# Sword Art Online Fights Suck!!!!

Sora Online has pretty looking animation and a pretty good soundtrack, but it has horrible fight choreography, which is its biggest weakness.
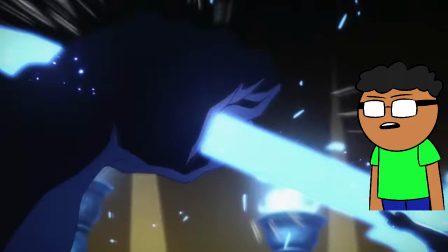[0:08]
The blue demon fight has no flow and becomes a bunch of flashing lights more than choreography.
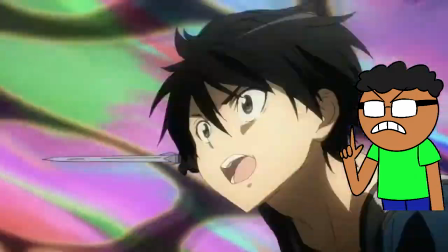[0:13]
Then the show has a habit of either going first person perspective or just facing Kirito, which leads to less effort having to be put in by the animators.
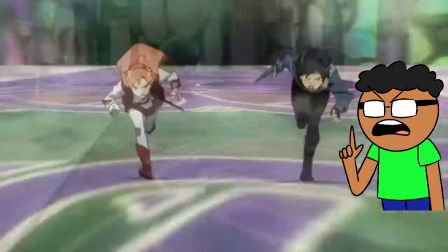[0:20]
And I can't be the only one who noticed that every fight in Sora Online happens in a flat spacious area with no objects.
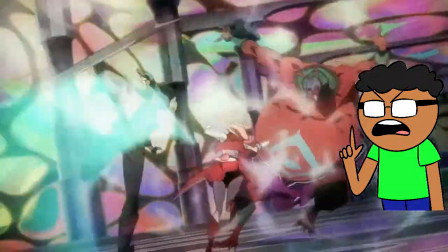[0:26]
These people fight in the most boring places and I think it's done so the animators don't have to worry about space Basically, it makes every fight seem kind of samey But the best way to make my points is to compare two similar fights from another show with swords There are better fights than the one I'm about to show But I'm going to be fair and pick something before SAO came out and make it a sword fight and Make it a fight where the main character loses so there can be no complaints I'm choosing the first round fight of Mugen vs. Sarah There are points where
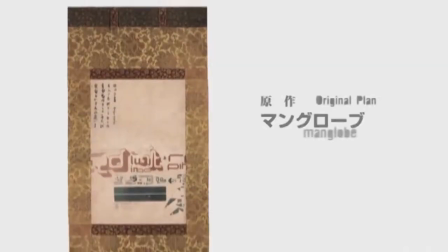[0:55]
the fights have different endings because both fights are at different points in the story So I won't compare that and I won't even compare context.
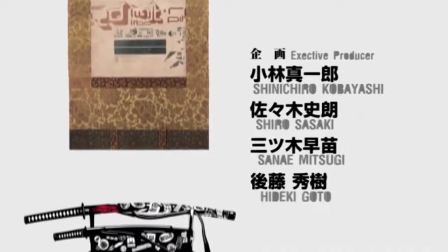[1:00]
This is all about choreography So people who haven't seen Samurai Shampoo and Sword Art Online,
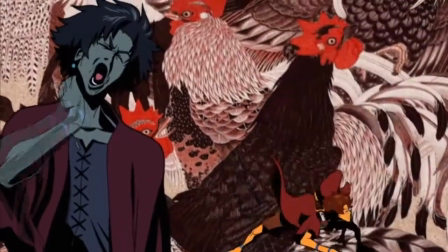[1:05]
let me explain these characters fighting styles Mugen is a fast fighter and works more with his
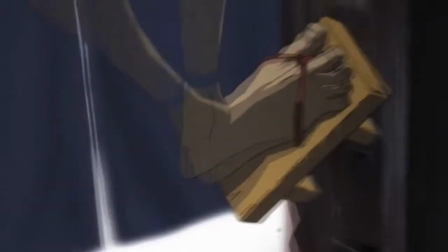[1:10]
instincts than his intellect He is very freeform and has little to no sense of structure in his movements But that doesn't
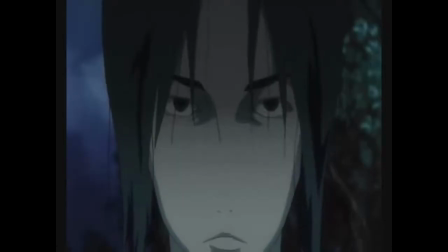[1:15]
mean that he's not extremely talented and the person he is fighting is a blind swordsman type if you're wondering kirito has two swords he is supposedly
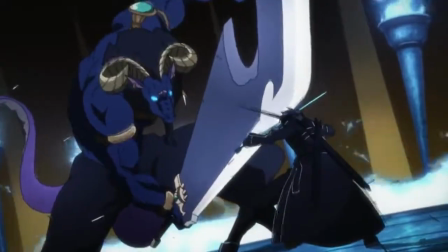[1:22]
the fastest guy in the game with the highest reflexes he uses the game's sword combos most of the time and he is known as the best in
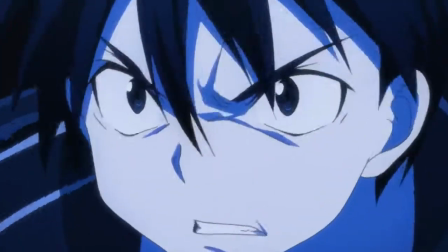[1:28]
the game except for the guy that he is facing in this specific fight all right let's dissect the sao fight first this starts with kirito charging in first
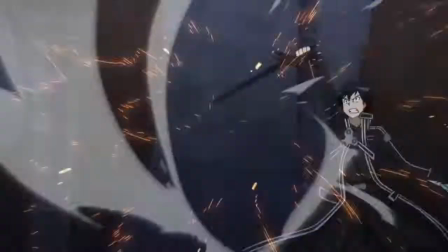[1:36]
problem the blur background minor nitpick but it's lazy for a final fight but moving on they clash swords and then it does an odd cut
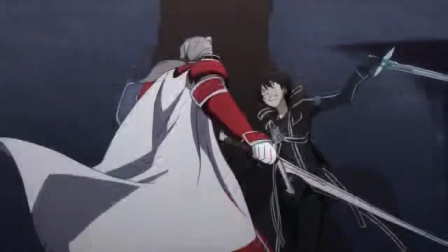[1:43]
by immediately zooming out with no sense of flow whatsoever.
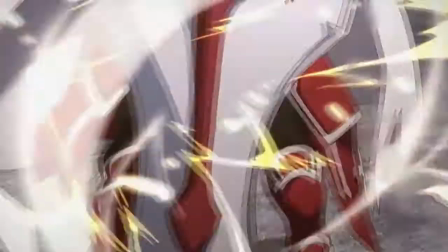[1:47]
Then they turn the camera to do another cut with the sword slashes, but now to a profile shot of Kaiba.
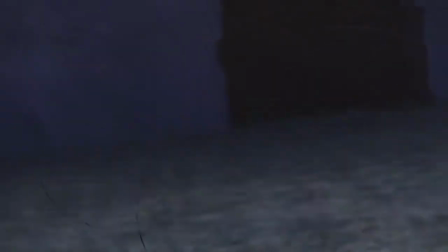[1:53]
Then he slashes at Kirito, and then Kirito evades. They immediately cut to an overhead shot that shows how awkward Kirito looks swinging his swords.
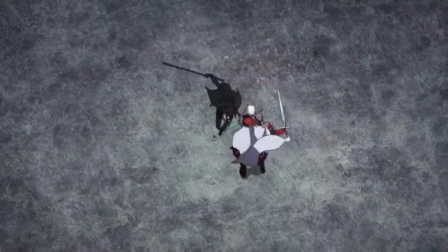[2:01]
His arms look extremely stiff.
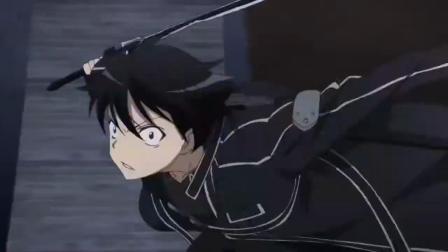[2:04]
Now it goes to the laziest thing this show could do in a fight, show only one character fighting facing the camera, that way you don't have to worry about object placement.
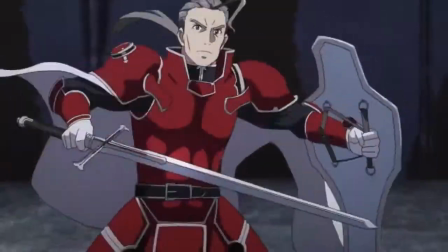[2:13]
It goes to a sideways shot which actually looks competent before immediately cutting again. Are you starting to see a pattern?
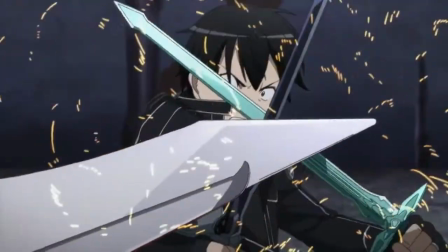[2:19]
It does another profile shot of Kayaba, then it has him attack. Kirito dual sword blocks, it cuts to an overhead shot, and he jumps away.
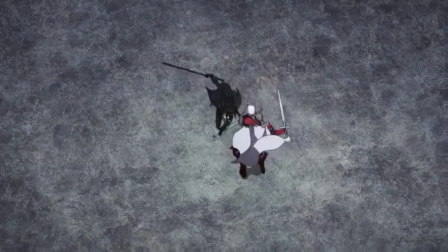[2:26]
He then charges back, swinging his swords awkwardly. Seriously, this guy keeps on swinging these swords like they're dual axes more than their swords, and even those are less stiff.
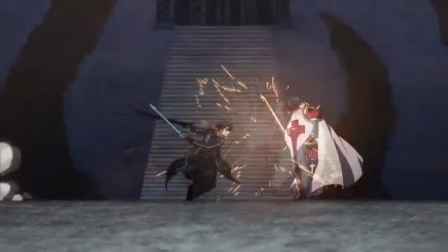[2:36]
He then jumps up for Kayaba, and now we're back to a sideways shot where we get some good contact, but it cuts to first-person perspective. If I haven't made it apparent, I hate these cuts with a passion. It's just annoying. You get used to one view, then it cuts to a worse shot.
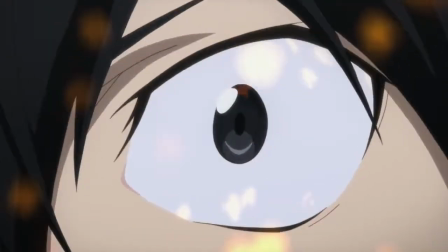[2:54]
Then while he's attacking, for some reason, we get this close-up to his eye. If anyone can explain it to me, I will retract my complaint if you do.
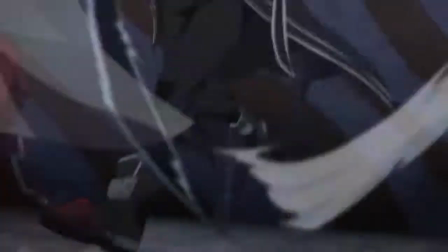[3:02]
Kirito attempts to be smart and save budget by creating a dust cloud. Come on, what is this Dragon Ball Z?
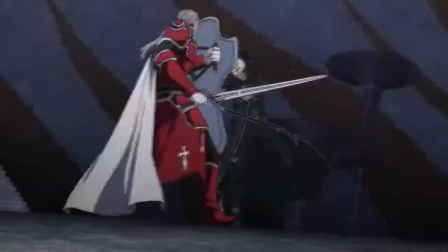[3:08]
But in the context of the fight, it makes sense. Now, where did the dust come from on a stone stage?
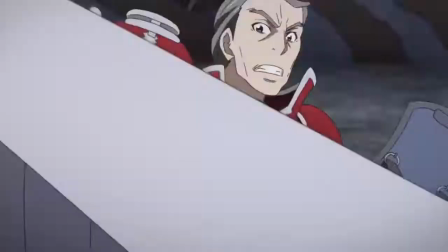[3:15]
Hell if I know. It was futile, though, because the dust disappears immediately. Kirito gets cut and now does what I would classify as the stupidest moment in the fight.
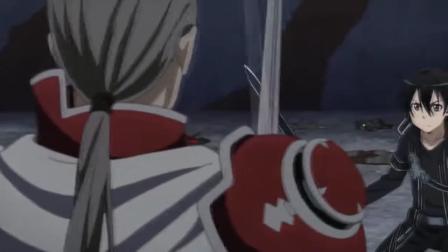[3:23]
When the fight started, Kirito said, I can't use sword skills. I have to use my physical strength.
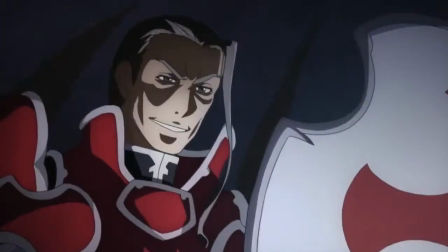[3:29]
But then he goes to use sword skills coming in with prior information that this is
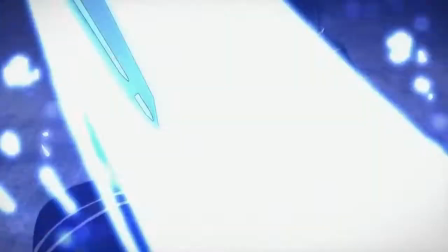[3:34]
the only thing that wouldn't work. but he does this as a last resort like a freaking idiot.
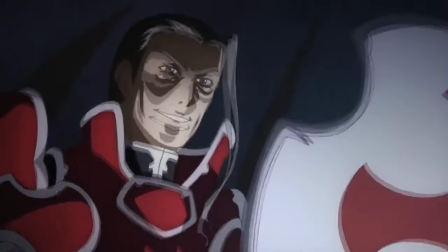[3:40]
I mean, he deserves to lose. He sees how Kayaba smiles knowingly, but continues anyway like he doesn't know why.
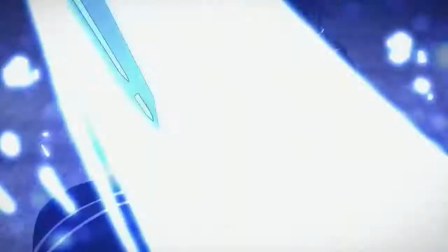[3:49]
Then it pulls some Street Fighter crap and continues on with the faraway shot, only hitting the sealed.
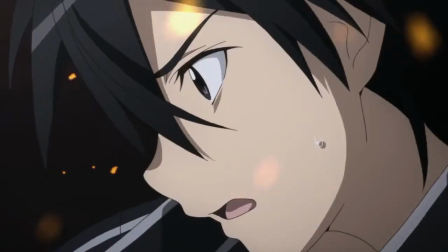[3:56]
Then does four close-up shots, none of which have actual choreography in it.
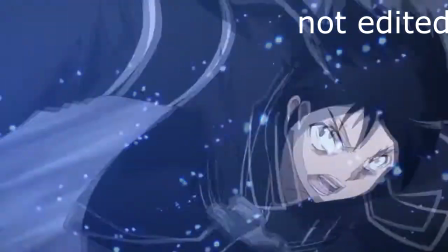[4:02]
He realizes he's gonna lose, he uses some reanimation from the Blue Demon fight, and he breaks his sword.